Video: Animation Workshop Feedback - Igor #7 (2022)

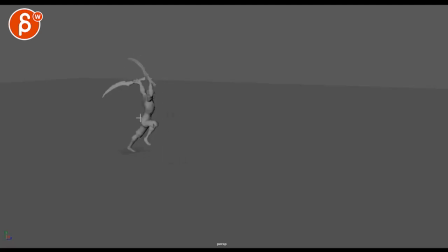this it's a bit magical in terms of how far it travels that root it's a bit straight in its path you'll see basically just goes up into the leg pop there
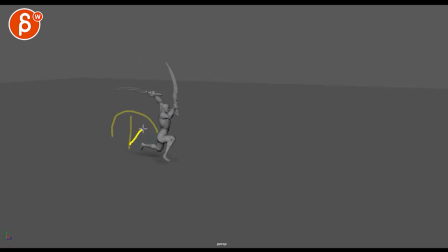and then it's more like pendulum you know if you look at if that is is, I mean, this is super biggie, but how does this circle tool work? Hold on. What am I doing? I'm doing this here-ish. Kind of. It's going to be broader. Almost.
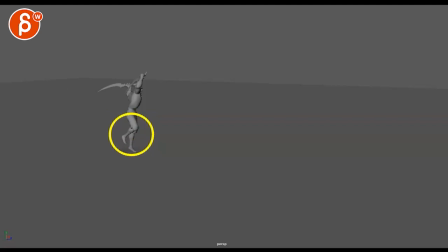It's painful to watch. Right. That's the arc of the route. You can see how far forward we go versus, well, that's the pivot that route would land. I wouldn't say exactly here because you can have a little bit of forward drive this
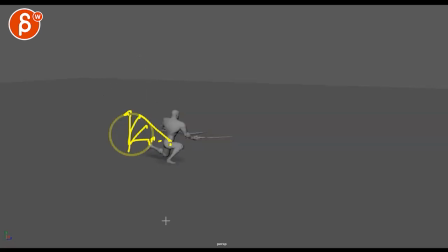just feels a bit far i would probably land around here just it's a magical moving forward that isn't quite supported by a push off because that foot is now you know it's sliding maybe indicating that it is a push but now it's off the ground not quite buying that last part if
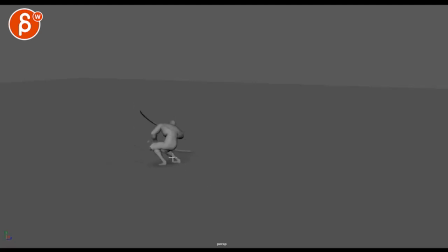that makes sense that's an interesting switch rue that's really hip heavy and independent from the chest feels a little bit broken there it's a cool move though in terms of moving around dragging the knee or leading with the
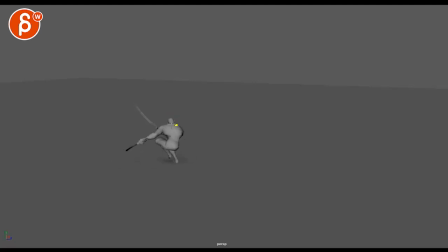knee but watch out then you got some regularities in your head spacing it was up up bam locks in space and then boom pops to the right and a whoa pops up and it whoa someone smacks me in the face right there boom and then suddenly it travels from here to here.
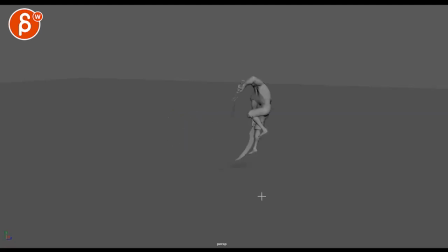Look at the spacing difference. Boom! Comes out of nowhere. So I think this needs a heavy, heavy pass of cleanup.
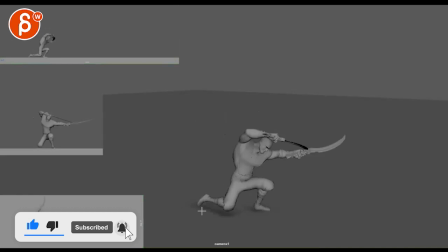I would say. This guy, whoa, what was that? Okay, hold on. Tell me, no, you have other cameras. So let me see, it looks like the camera's moving. Okay, that's interesting to see. Looking at this view, what is going on here?
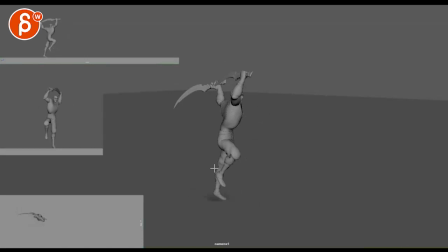okay that is the camera on something like this presentationally i will put in a grid that's my fantastically horrible oh perspective lines whatever they are yes i failed class um
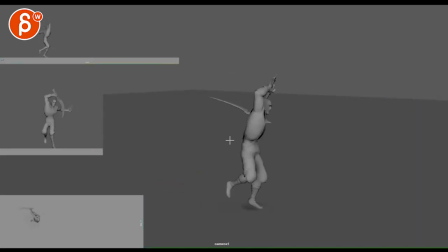to show what's going on here presentationally i'm not sure that's the best you would have to maybe start them here and give us some actual realistic translate like that's a wonky thing to suddenly look at. Imagine this is on your reel and you go, okay, that's cool. Whoa, whoa, what was this? Because we don't have time to repeat and look at this.
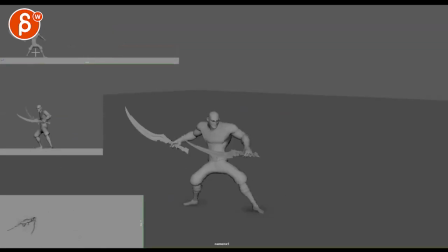That's your main presentation. So watch out for that. Looking top left, it makes more sense. But you can still feel that, it's like a linear key right there. You can see the roots, the chest, the sword.
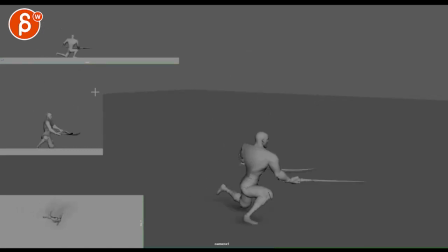Linear keys around that. so yeah it's good view to have definitely clean clean clean and i'm fine with you know form stylization i can still like i said buy that he kind of moves forward it still feels magical
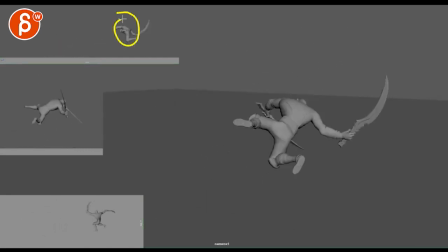that won't go as far you're like this is magical but i love it but it still needs a heavy heavy hand of cleanup like even here if you take this right and it goes this way whoa suddenly stops
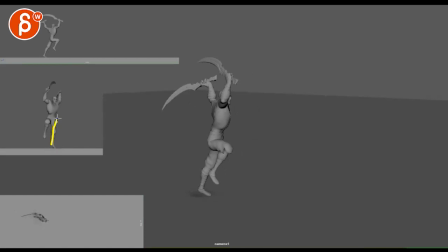and it's straight this would be doing this section keep you leaning over this way and then come back that feels wonky here you can see the breakup in the neck and everything